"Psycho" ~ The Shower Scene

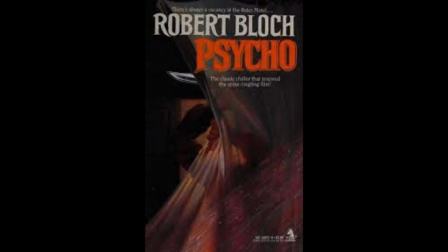when Alfred Hitchcock decided he wanted to bring the Robert Bloch novel, Psycho, to the big screen, the shower scene was the pivotal reason why.
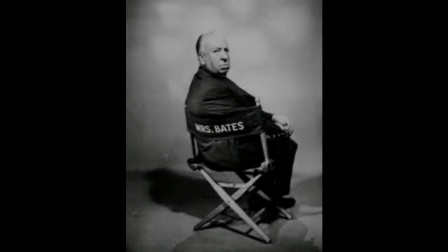The murder in the bathtub, coming out of the blue, that was everything, Hitchcock stated.
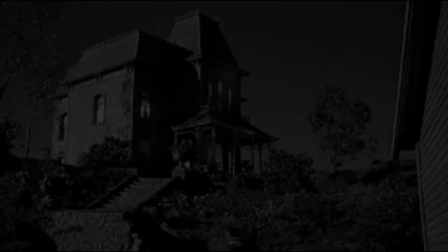But in 1959, there were many obstacles to filming such an explicit, harrowing scene, the Hollywood production code being the biggest hurdle.
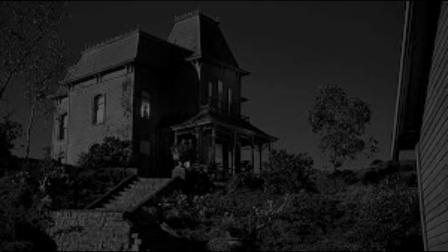Some of the unequivocal language in the code includes, brutal killings are not to be presented in detail,
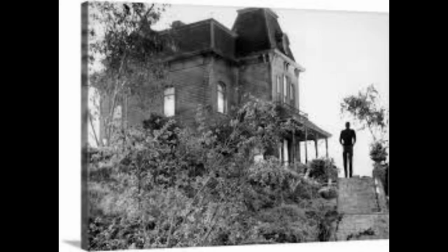and excessive and inhumane acts of cruelty and brutality shall not be presented.
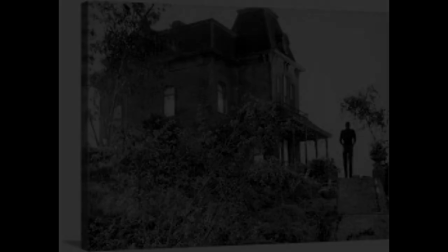This includes all detailed and protracted presentation of physical violence, torture, and abuse.
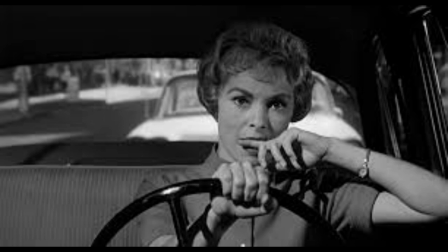In addition to these codes on depicting violence, the codes also stipulated that undressing scenes should be avoided and never used.
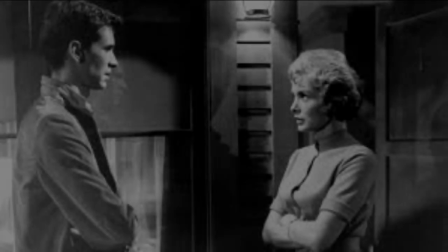This includes nudity, in fact or in silhouette.
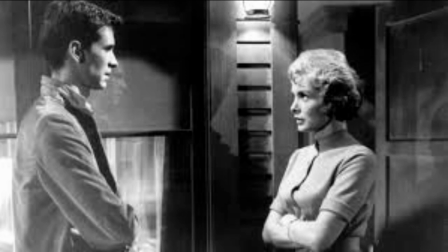Hitchcock and his production team got to work on circumventing every one of these codes.
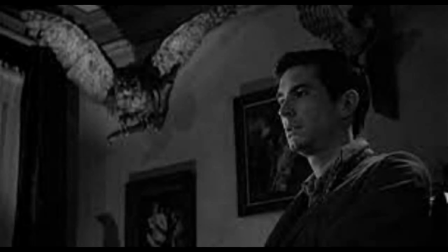Saul Bass was credited with storyboarding the infamous scene with detailed animation cells from which the crew would work. One of the first big decisions Hitchcock made was to do the film in black and white.
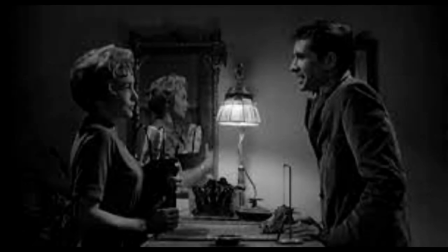In addition to being less expensive, which was part of the calculus, Hitchcock knew that the censors would never allow blood to be shown in full color.
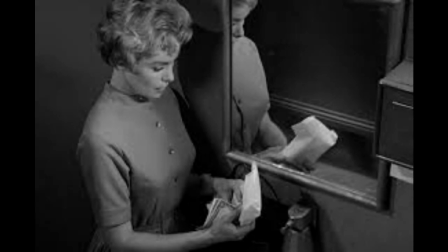But camera work would be the biggest tool in getting this visceral, gritty scene past the censors.
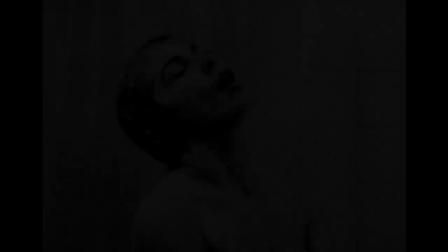Hitchcock would use a copious amount of quick, violent cuts and edits to simulate the vicious act of a death by stabbing.
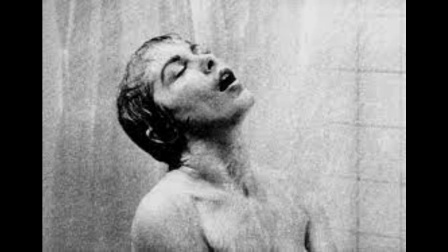It is reported that Hitchcock used 78 different camera sets and 52 edits to film the 45-second shower scene.
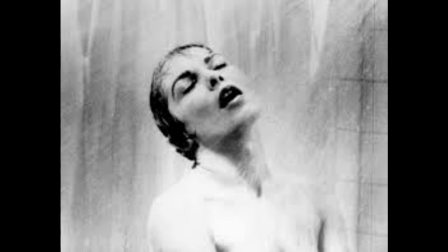Hitchcock would claim that the blade never touched Janet Leigh or Marley Renfro,
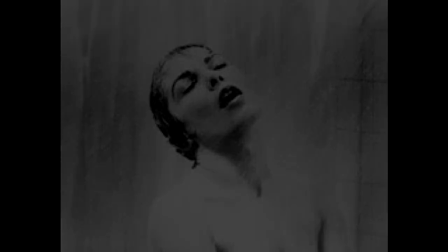who was used as a body double for some of the intimate shots, but this was a bit of a stretch on his part,
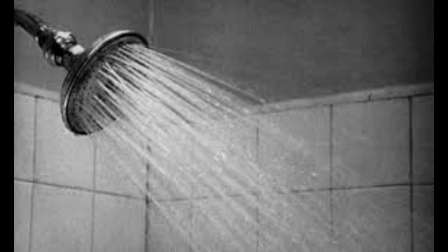as one frame clearly shows the knife up against her skin. This shot was filmed in reverse, however.
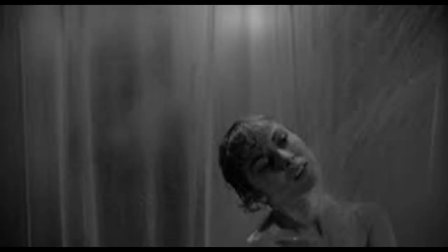The knife was placed against her skin and then pulled violently up and back. The end result being very compelling, indeed.
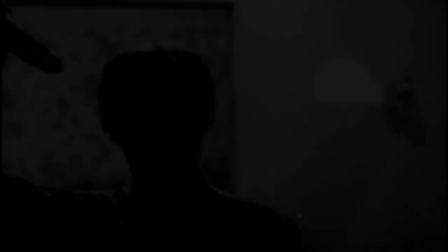The quick, frenzied shot transitions also helped to conceal sensitive angles of the actors' bodies, in order to comply with industry regulations. By using first and third-person perspectives, as well as points of view from Janet and Anthony sequentially, the viewer is pulled unwillingly into that shower stall.
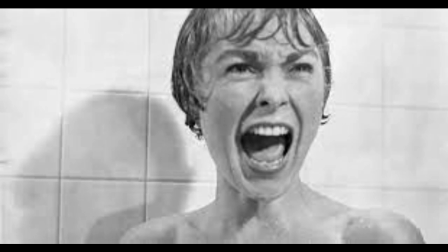We somehow become both the victim and perpetrator of the killing simultaneously.
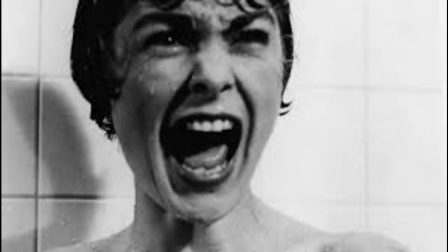Hitchcock actually makes us party to the crime in the scene just prior. Using a profoundly voyeuristic filming style,
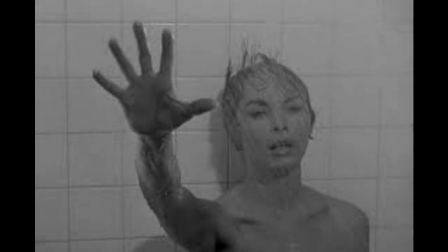the audience is just as culpable as Norman Bates in peering through that peephole at an unsuspecting Janet Leigh as she undresses, unaware of our presence.
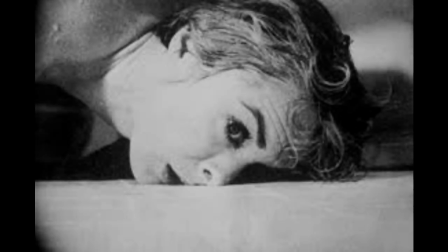In addition to strategic camera positioning and numerous jump cuts, Hitchcock uses sound to ensure we experience the violence to its maximum. Hitchcock experimented with several organic materials in an attempt to simulate the sound of a blade penetrating human skin.
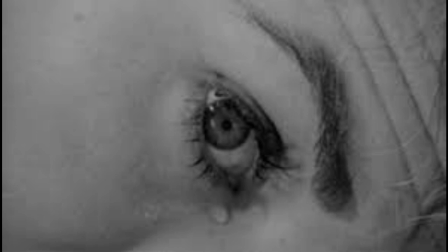He would, in the end, settle on cassava melons to achieve the desired effect.
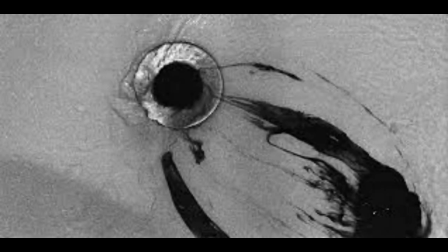Hitchcock also deftly incorporates the use of stringed instruments to create the jabbing, shrieking sound that has become iconic to the scene. Hitchcock uses the violin throughout the film, but for the shower scene, the mutes, velvet pads covering the strings near the neck,
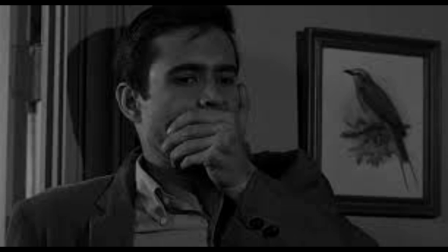were removed to allow for a sharper, more penetrating tone as the bow is pulled short and abruptly across the strings.
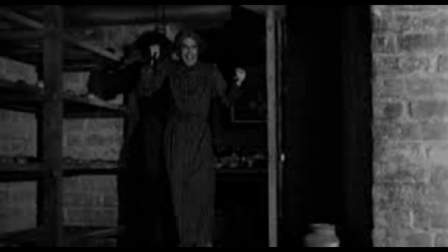The effect is nerve-shattering. The blood circling the drain is also integral to the scene.
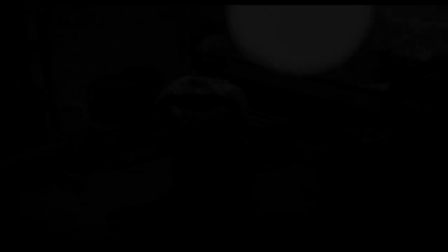Many products were experimented with to get the look Hitchcock wanted. Chocolate syrup, specifically.
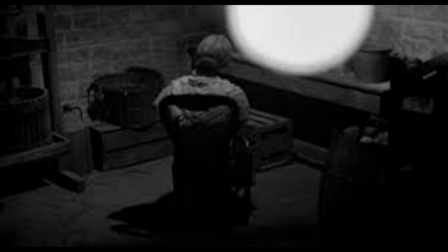Hershey's chocolate syrup would ultimately provide the right texture and viscosity the shot required.
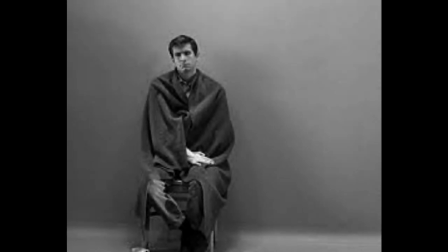Exploiting these techniques to the full and the lubricating effects of alcohol, as Hitchcock put it, referring to the wining and dining of a key censor,
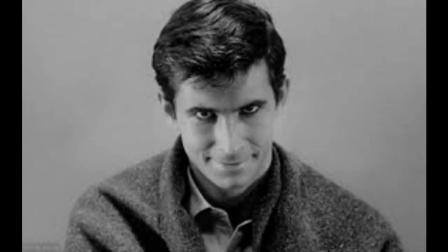Hitchcock orchestrated his magnum opus and gave us one of the most iconic scenes in movie history.
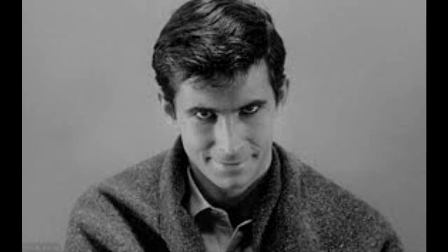Here is the infamous scene.